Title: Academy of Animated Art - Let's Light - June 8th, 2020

I can always tweak it later. And then I'll make sure to save this as wall. That's the shader color. So the one thing too that's throwing me off is that like this is, you know, there's some manipulated light in here.
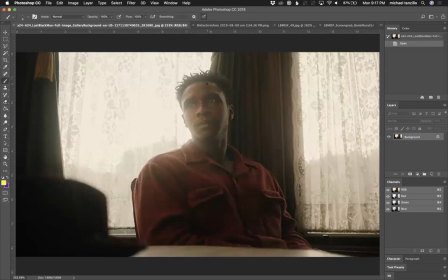(16:32)
It's a film after all. But the one thing that I'm seeing is that there's a lot of bounce light in here, and I'm not getting that bounce light.
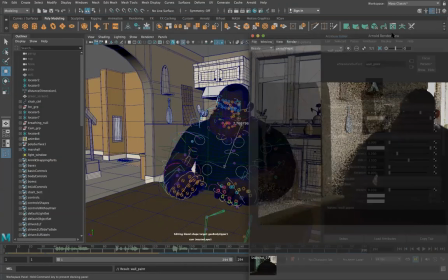(16:39)
And I know that Arnold can give it to me. It's an indication that something isn't quite right.
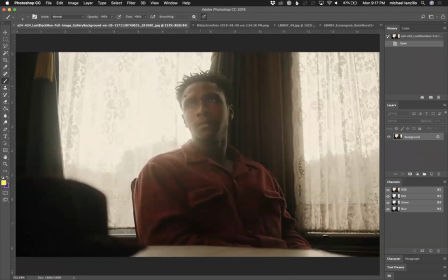(16:46)
So like, because again, I want like a soft diffuse value in front of him and then these speck lights around the side.
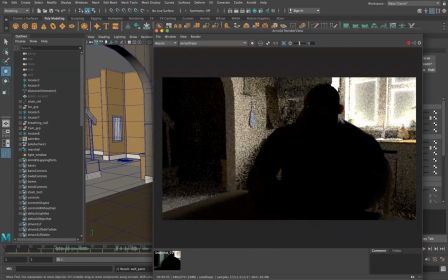(16:53)
So at this point, I could either add an area light in front of him,
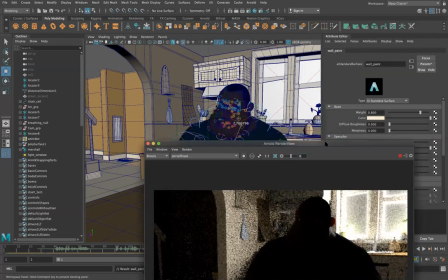(16:58)
but I don't want to draw in extra calculations necessarily from
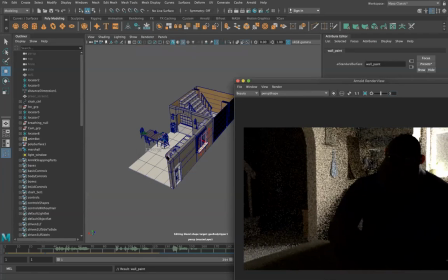(17:06)
an additional light that'll create additional samples. So what I'm going to do is I know that I'm not getting more fill light in the scene because there's no wall in front of him. There's nothing for this light coming through this window to bounce on and come back at him. So what I'm going to do is I'm going to go ahead and duplicate this wall,
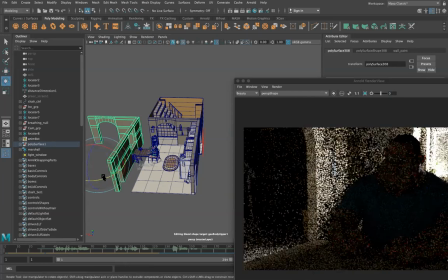(17:23)
slide it forward, and then rotate it 180 degrees.
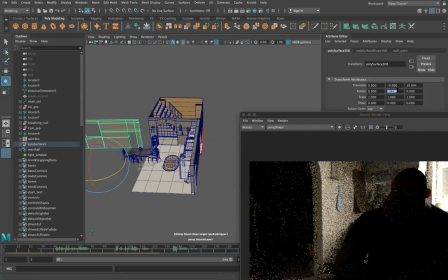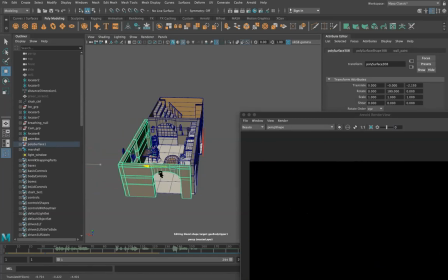(17:33)
And I'm going to position this in a way you can see as I don't want to go in front of the camera. So we'll go ahead and keep this back behind the camera here.
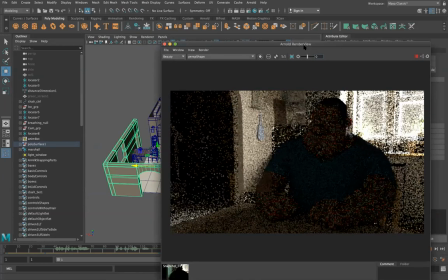(17:42)
And you can already start to see, like just looking at him, adding that wall there adds a little bit of a diffuse value.
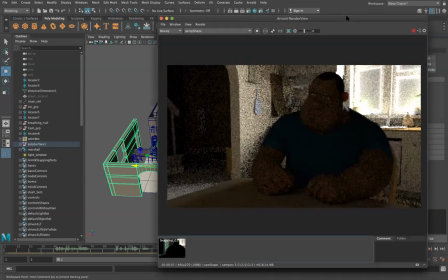(17:52)
And the reason why I like it is it feels natural. Like it doesn't feel like there's a light there. It feels like there's a surface that is bouncing this light on here. And this wall is a little bit warm, so it's gonna bounce warm light in there. Speaking of warmth, we probably don't want this light to be too neutral.
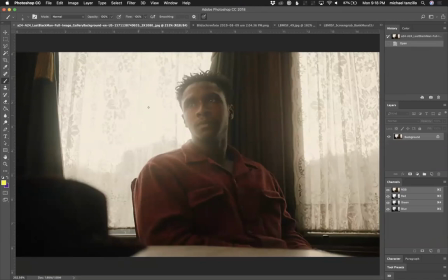(18:08)
Yes, outside this window, like those values will feel very blown out white, but the light that's actually coming through is actually a little bit warm.
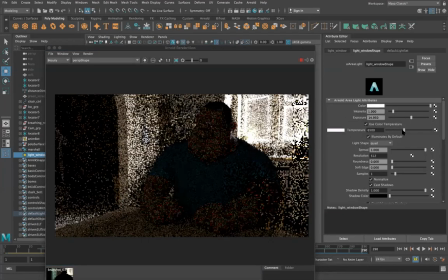(18:16)
So I'm gonna go ahead and use the color temperature here and just shift that a little bit warmer. It's still blown out, mind you, but like a lot of the light that's coming in is gonna bring up that warmth value.
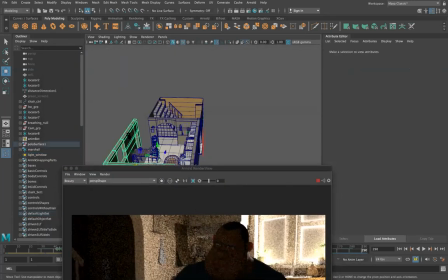(18:31)
The other thing that you could do, just so that you're aware of, like I could add a completely separate shader to this,
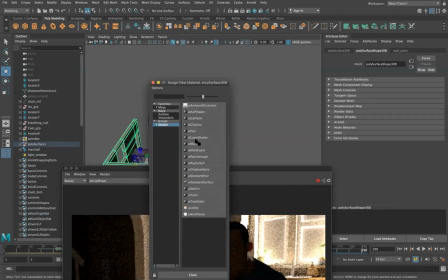(18:37)
and I probably will actually, just so I can control it a little bit.
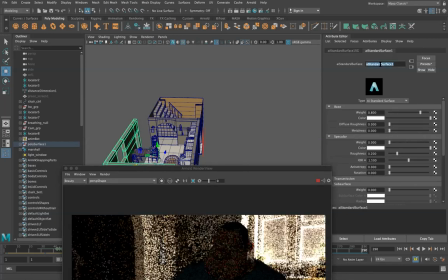(18:42)
And then this surface shader, call it, what do we call this one?
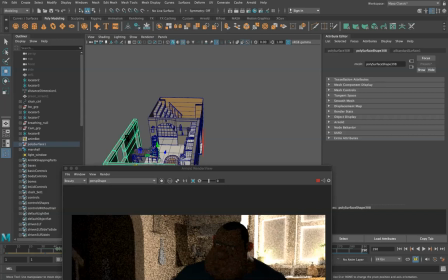(18:49)
Wall paints. We'll call this one wall paint. I would just call it bounce because this will only be for bouncing that light back.
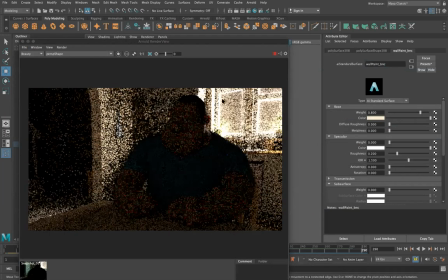(19:02)
So if we assume that this is the same color, bouncing the light in, that's all well and good. It's up to 1. But I can control how much light is being bounced back by the value of the shader.
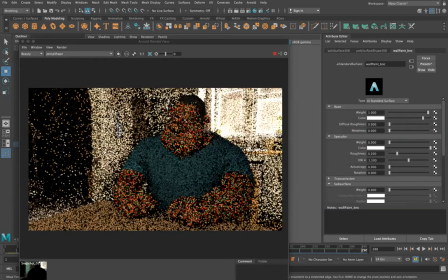(19:16)
Like if I turn this up to 10, we can bounce a lot more light off of it and bring that back into the scene.
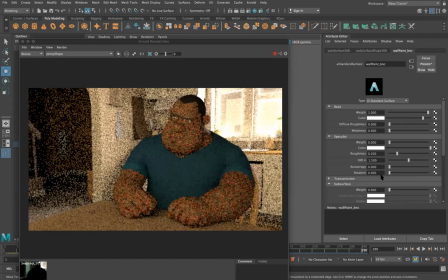(19:24)
So, but in this particular case, we'll keep it
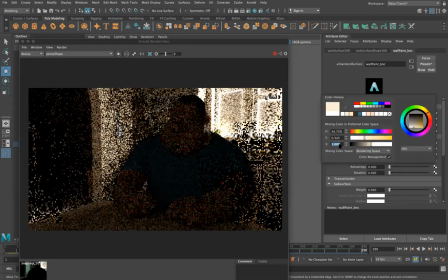(19:30)
at 1 for now.
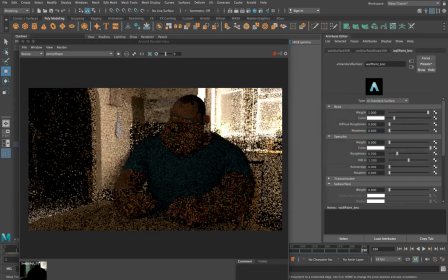(19:32)
I might actually, let's go ahead and increase that a little bit because we can always bring this back down, but I want to just kind of make sure that we're getting enough diffuse value in there for now. So again, just one light coming in through the window. I'm not concerned about whether or not, these windows are in the render right now.
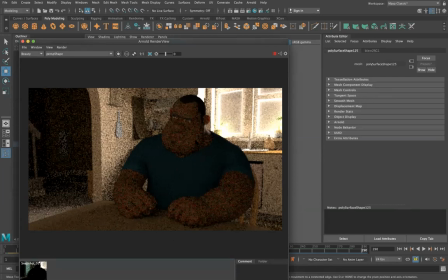(19:49)
I know that I can break those out separately later, render them separately, bring in some more reflection into those windows, and as well as get some more blowout and more diffusion. like I said, from the in the comp. So got this wall there. I do like that I'm kind of seeing a little bit into this room here, a little bit back into this space.
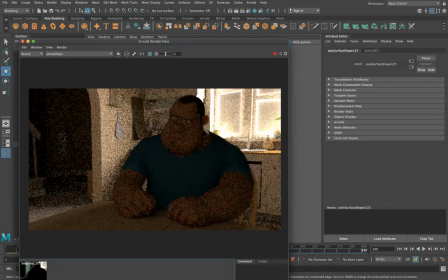(20:08)
Got a little bit of light influencing his neck here.
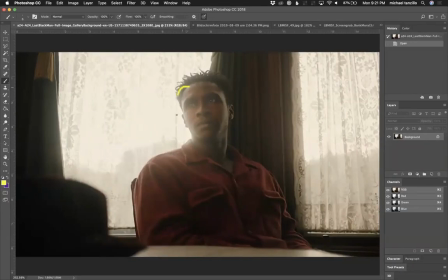(20:13)
But now what I really want, again, because this is going to be my main focus, is getting the specular highlight here and specular highlight over here.